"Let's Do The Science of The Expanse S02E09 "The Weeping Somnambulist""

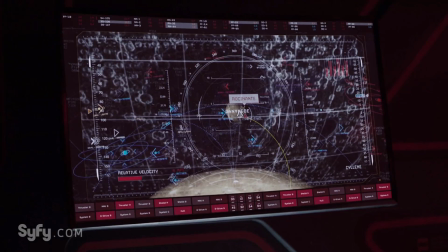(8:11)
I love this short sequence because the show is expressing quite a bit of information in just a few short frames.
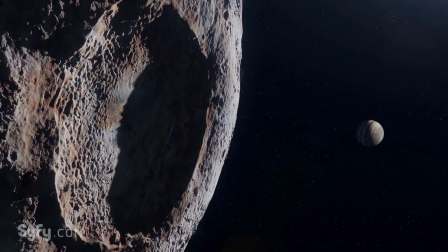(8:18)
The inward-facing shot frames it against Jupiter to let you know where it is relative to other locations in the show.
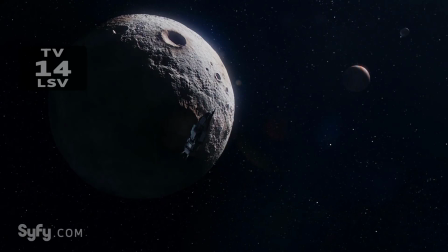(8:25)
The outward-facing shot frames some of the other moons in the background to let you know it's part of a cluster and
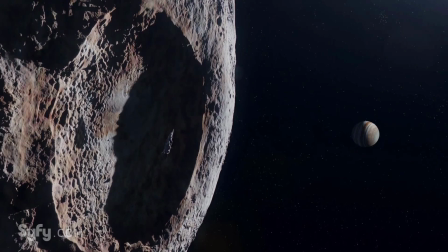(8:32)
framed against the Rocinante it gives you a sense of its size at a little over two kilometers across. Selene is a very small moon of Jupiter only discovered in 2003 and thought to have been part of a larger body that broke apart. We'll have to pull it way out just to see it because it orbits Jupiter at about a hundred times the distance of our moon from Earth, and it takes a bit over two years to complete an orbit. From this distance Jupiter would be barely visible as a planet, so the frame with Jupiter large in the background is about letting the audience know where they are. Although you really wouldn't be able to see the other small moons in similar orbit, it does come relatively close with a few of its sister moons at some point. The show is trying to communicate that by showing them in the same frame together. I really love how they set those shots up because, while they're not technically accurate to what you would see, it's more important to set the stage for the viewer. The impressive part for me is that they don't get lazy with their narrative here.
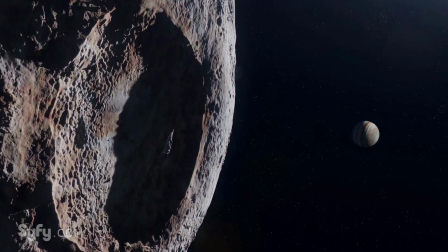(9:37)
They still manage to fit in some interesting details about the location that manages to communicate something powerful about the complex beauty of the solar system to the viewer. I also love the shot of the Rocinante floating over Selene because it gives a scale
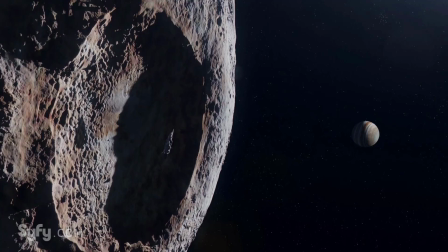(9:53)
we can kind of carry through to all the other locations we've been talking about so far.
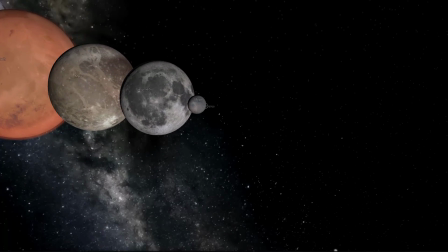(9:59)
Cutting back to the shot of the system objects I used before,
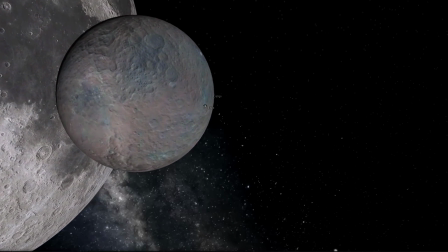(10:03)
you can't see it but Selene would be all the way over there in the end, taking a while to zoom way in.
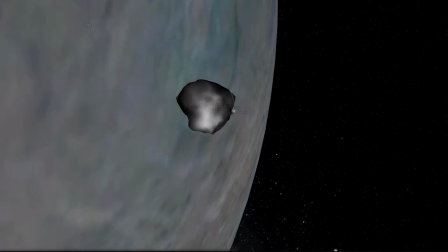(10:10)
You pass the smaller bodies and eventually get back to that tiny rock Eos to see that Selene is even smaller than that.
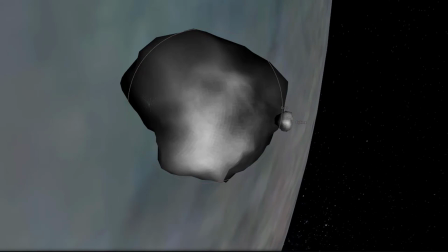(10:17)
I love this sense of scale and it's worth noting that we're still only talking about the smaller bodies in the solar system.
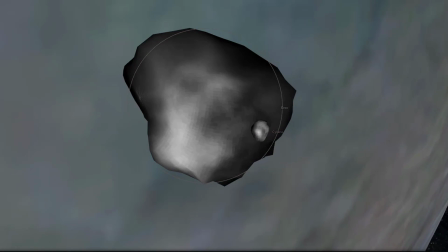(10:24)
Trying to bring in the gas giants of the Sun would just make it almost impossible to compare.
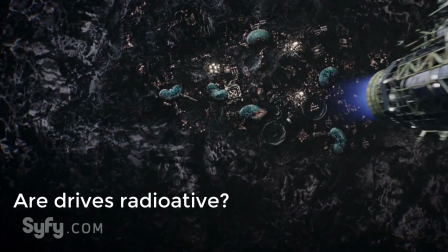(10:33)
Near the end of the show we see a ship descending toward Ganymede and what caught my eye was the fact that it's using the main drive cone for descent. I plan on doing an episode about the Epstein Drive in the future after the season's wrapped it up, so I won't go into too much detail now.
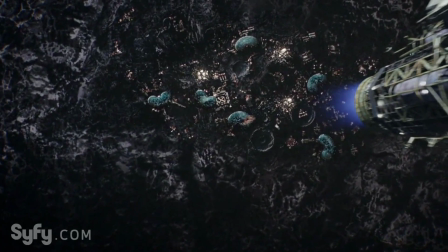(10:49)
The part that seemed interesting to me, though, is that it implies that whatever drive exhaust happens here isn't highly radioactive.
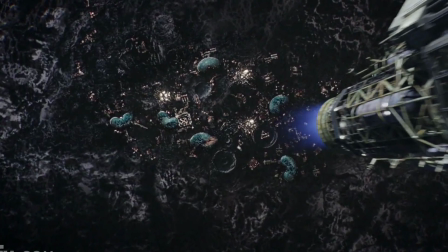(10:57)
We don't know much about it, but the implication is that the Epstein drive is a fusion reactor that has some highly efficient component setting it apart.
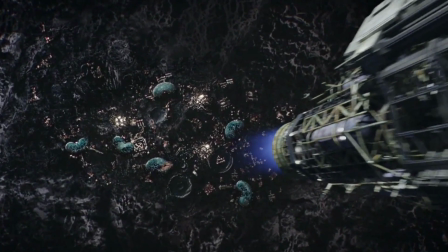(11:06)
Again, that is a topic for another show, but given the scene here, it implies the product of the exhaust isn't radioactive, or at least not significantly.
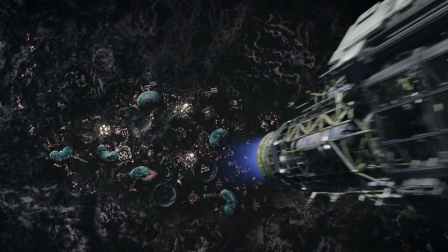(11:15)
That makes it highly unlikely that this is direct exhaust from the reactor,
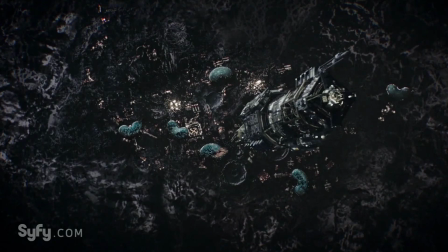(11:20)
both due to the amounts of radiation it would produce and the heat of the plasma that would come out of it. So it implies there's some kind of alternative propellant than just a reaction mass. It could even be that they switch to superheated water on descent like this or go tea kettle as they call it in the books.
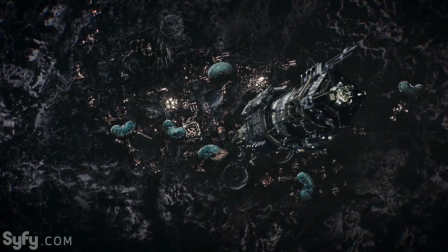(11:38)
Particularly given the abundance of water on places like Ganymede, this could be a distinct possibility. If it's used as fuel for landings or when close to a station,
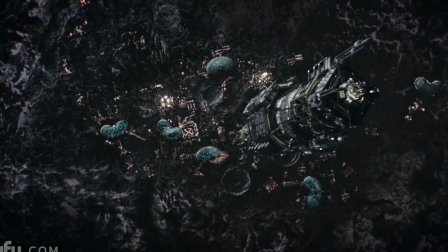(11:47)
it could even explain why water seems so rare out on places like Ceres, which is actually covered in water as far as we can tell from recent scans.
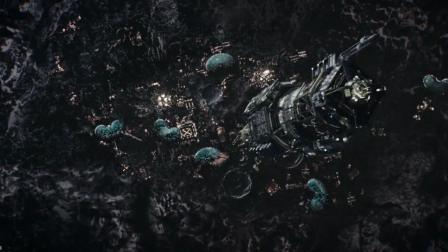(11:56)
It's a tantalizing clue to how the Epstein Drive might work, so I thought it would be worth noting. Likely it's just a narrative choice, but one of the things The Expanse does so well is it presents things in a way that doesn't usually break the science behind it, even if it's glossing over it for narrative purposes. That's it for this week's episode. If you enjoyed it, it would help me a lot if you please click the like button below.